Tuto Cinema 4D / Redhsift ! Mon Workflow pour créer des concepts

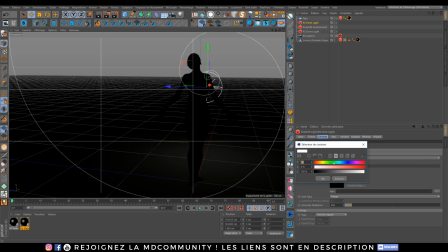[16:27]
Le tout, c'est de venir jouer avec sa mise en scène. Et puis, du coup, sur ma lampe, ce qui est bien, c'est que je vais pouvoir venir la colorer. Peut-être qu'on va pouvoir prendre un truc un peu plus orangé.
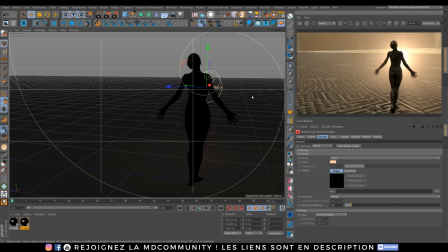[16:38]
Et voilà, ça nous donne déjà une ambiance un peu plus sympathique.
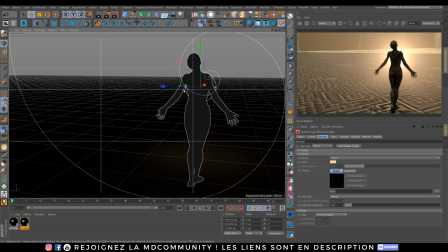[16:43]
La lumière, on peut essayer de la cacher un peu plus derrière le personnage. Et ensuite, qu'est-ce que je vais pouvoir faire ? Je vais pouvoir faire plein de trucs. Pouvoir venir jouer avec des cloners, avec des bâtiments,
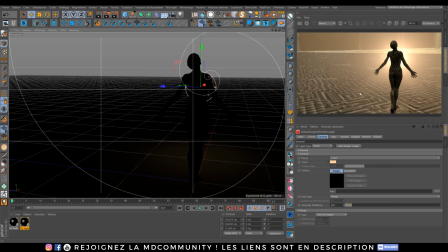[16:58]
avec pas mal de choses pour venir continuer de mettre en scène cette petite histoire.
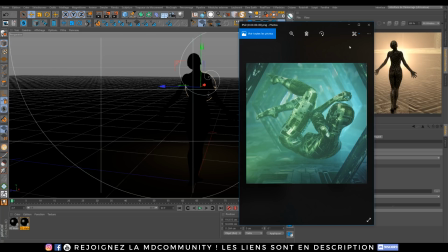[17:05]
Donc c'est exactement le même process que j'ai utilisé là-dessus, tac,
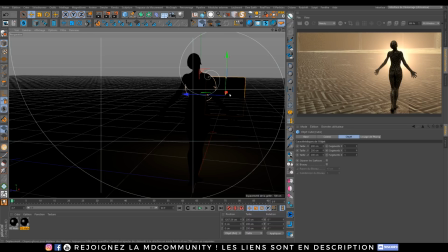[17:10]
on va pouvoir prendre des cubes, je pense, voilà, c'est vraiment tout simple que je viens mettre sur le sol,
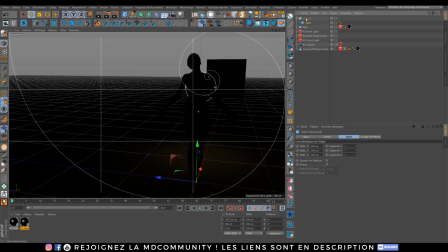[17:21]
je réfléchis, je vais les mettre sûrement dans un cloner, j'ai rien préparé pour ce tuto,
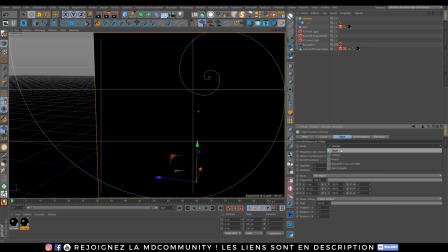[17:27]
je le fais un peu comme je le sens, mais voilà, ça permet encore une fois de voir directement ce que je fais.
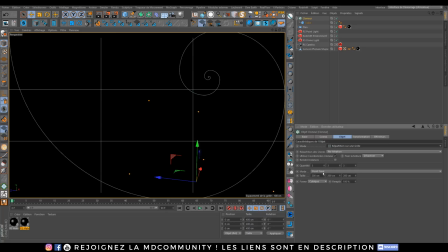[17:36]
donc répartition je vais mettre répartition sur une grille et puis mon cube de toute façon je vais lui réduire sa taille pour qu'il soit assez petit
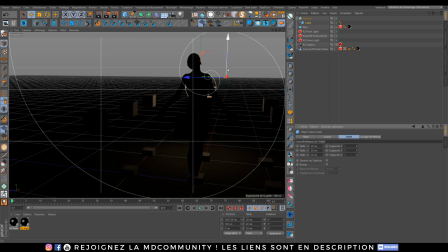[17:52]
et je vais je vais déplacer mon cloner voilà vous voyez que j'ai un peu la flemme je ne sors même pas de la vue voilà, que ça sorte du sol
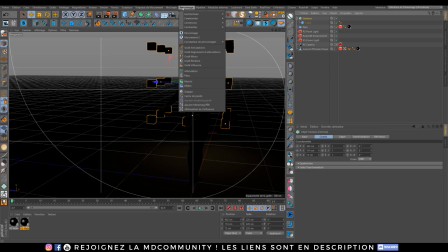[18:09]
Et après, j'essaye de créer un univers avec des cubes qui peuvent flotter avec des tailles différentes Donc ça,
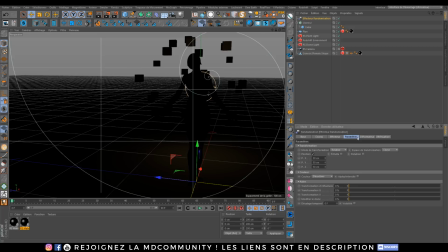[18:17]
je vais le faire à partir de mon effecteur randomisation Pas très compliqué Effecteur paramètres, échelle Donc là, échelle uniforme et échelle absolue Je vais peut-être mettre 2 ou 1
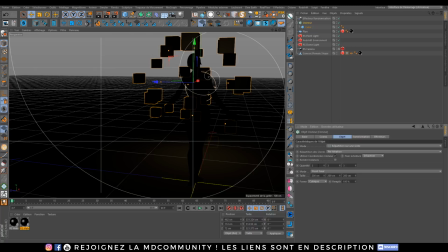[18:32]
Je vais rester comme ça et je vais jouer un peu avec mon cloner. Peut-être que je vais passer sur 4 et 5
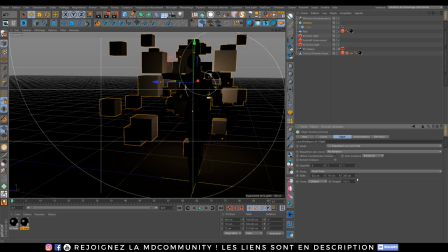[18:46]
et je vais augmenter la taille en profondeur. En hauteur, je vais rester sur quelque chose comme ça.
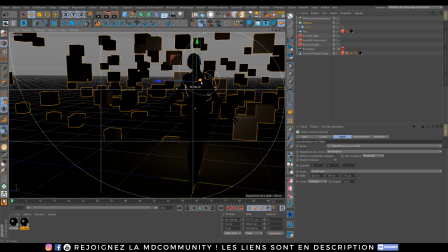[18:55]
En largeur, j'augmente. J'essaye de continuer à jouer jusqu'à avoir quelque chose d'assez intéressant.
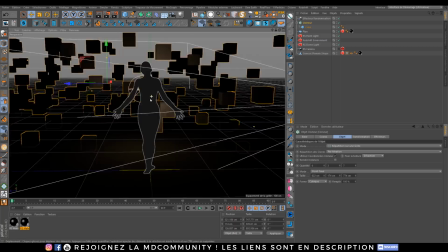[19:03]
voilà je le place je le place dans mon plan voilà je peux regarder ce que ça donne par rapport à mon personnage ça a l'air
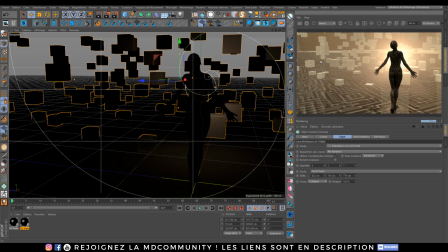[19:11]
ça a l'air assez marrant, je peux voir ce que ça donne au niveau de mon univers et de mon ambiance voilà ça rajoute des espèces de cubes de la connaissance on n'en sait rien de ce que c'est
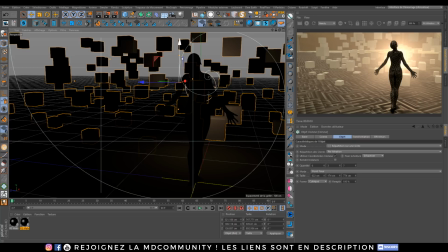[19:27]
et je vais aussi rajouter du coup sûrement du brouillard global mais ça, ça viendra après donc là,
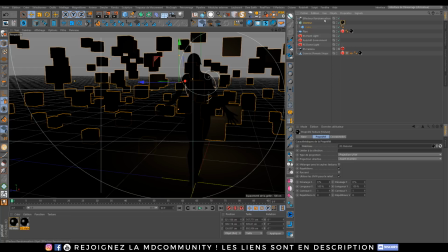[19:35]
toujours la flemme je fais glisser le même matériau après c'est à vous de venir faire vos histoires
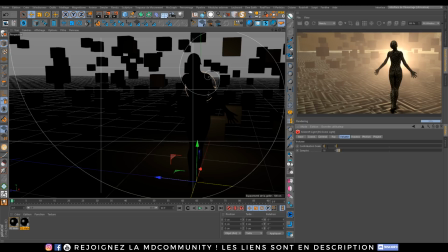[19:42]
objet je vais ajouter sur ma dome light sûrement du volume 0.05
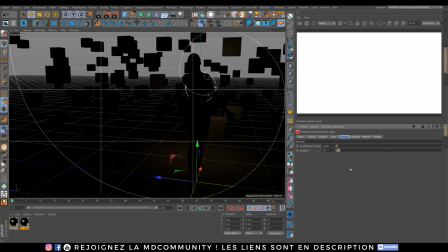[19:49]
pour que j'ai une ambiance une ambiance globale voilà, c'est toujours trop 0.05
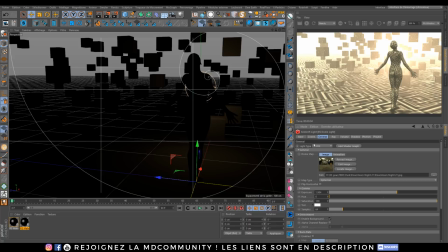[20:00]
ouais là ça commence à me faire quelque chose de de plus sympa et plus cool et
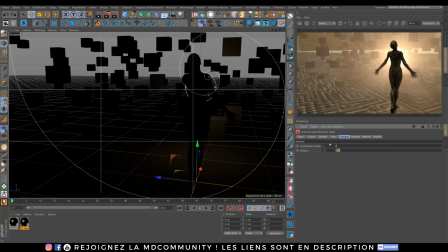[20:11]
même je crois que je suis au plus bas ouais je